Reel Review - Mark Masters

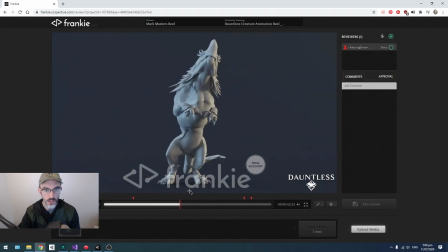(11:30)
you have only one angle of that that last one this is great i love seeing a character do you know more than like a 180 turn
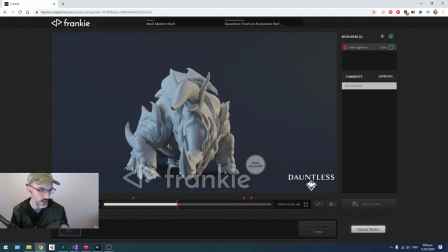(11:38)
i i really love it um this
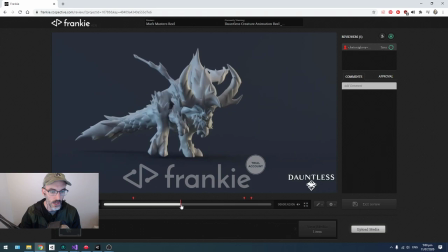(11:42)
and and then and then we're back to the first issue that i was i was pointing out this this does
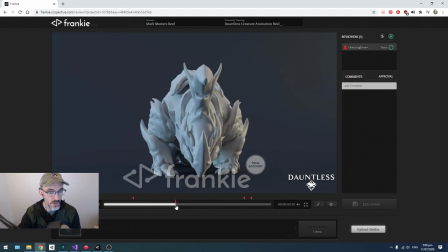(11:47)
feel very um difficult to to judge on its own um because he's
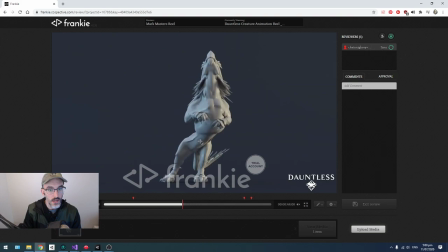(11:54)
being um you know this pose is is totally off balance we have um we have the hips um basically squared up and then the um the rib cage basically squared up as well and and and and just this line right
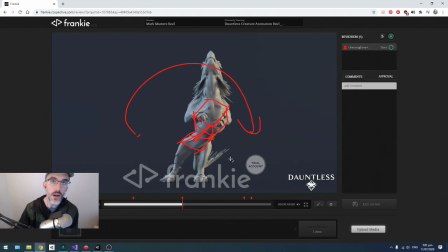(12:11)
here this is such an off-balance pose that we we kind of need to see the electricity there i'm assuming
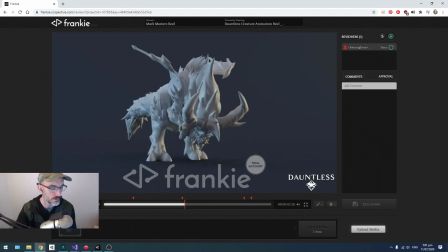(12:18)
i'm assuming that's what this is we kind of need the electricity there suspending him or her i don't know maybe the monsters are girls this is a great um this is a great opportunity i'm not sure if you even have these animation files anymore if you don't that's fine and i won't again
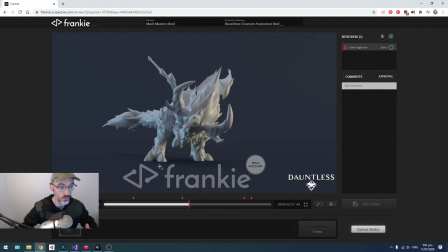(12:36)
i won't go too much into mechanics right here but especially in this sort of like wobbly action those stabilizers are going to be completely falling apart so even a light footfall you know get this get this joint right here really rocking back and forth and it
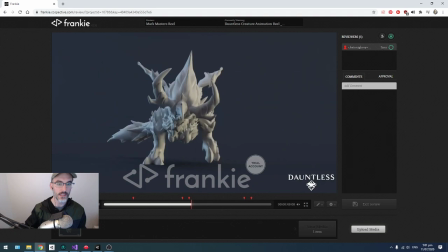(12:52)
sells that that sort of you know kind of like that laziness and that inability but
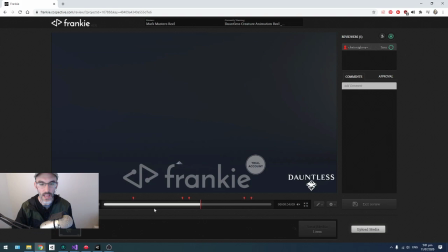(12:57)
when when when he when he places that foot and it and it just sticks it
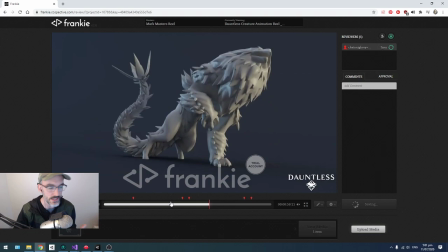(13:01)
really sort of betrays the sense of you know uneasiness and and and and um off
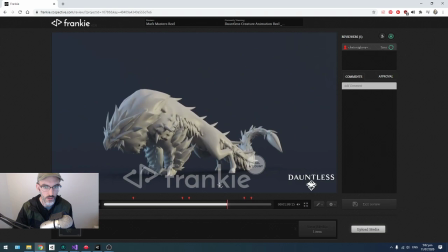(13:07)
balance that that you're trying to sell and here's the one here's the shot that i said to you know cut
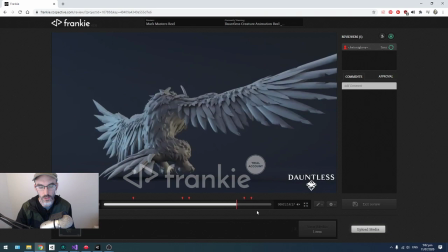(13:14)
this one you know it works much better from the single this is rad i love that stuff
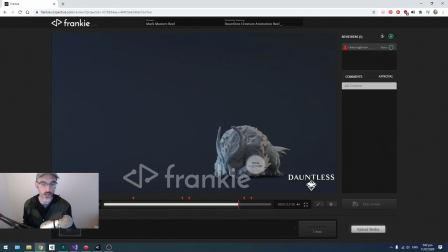(13:19)
this is working well anyway so i'm gonna leave it there i think that this is a great reel um i would definitely give you know looking for a creature animator on on a game i'm working on i would definitely give you a call and want to find out more and and uh and talk to this animator mark um good job mark thanks for sending this in so remember guys uh if you would like to see your demo reel uh get a uh once over from me go ahead and like and subscribe the channel and then find me on twitter at kenny roy and retweet one of the demo reel review videos that i post there and give me a link to yours and you will see a video hopefully soon.
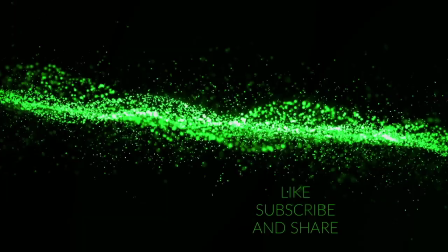(13:54)
Okay, it's been a lot of fun. Thanks for watching. As always, rock on.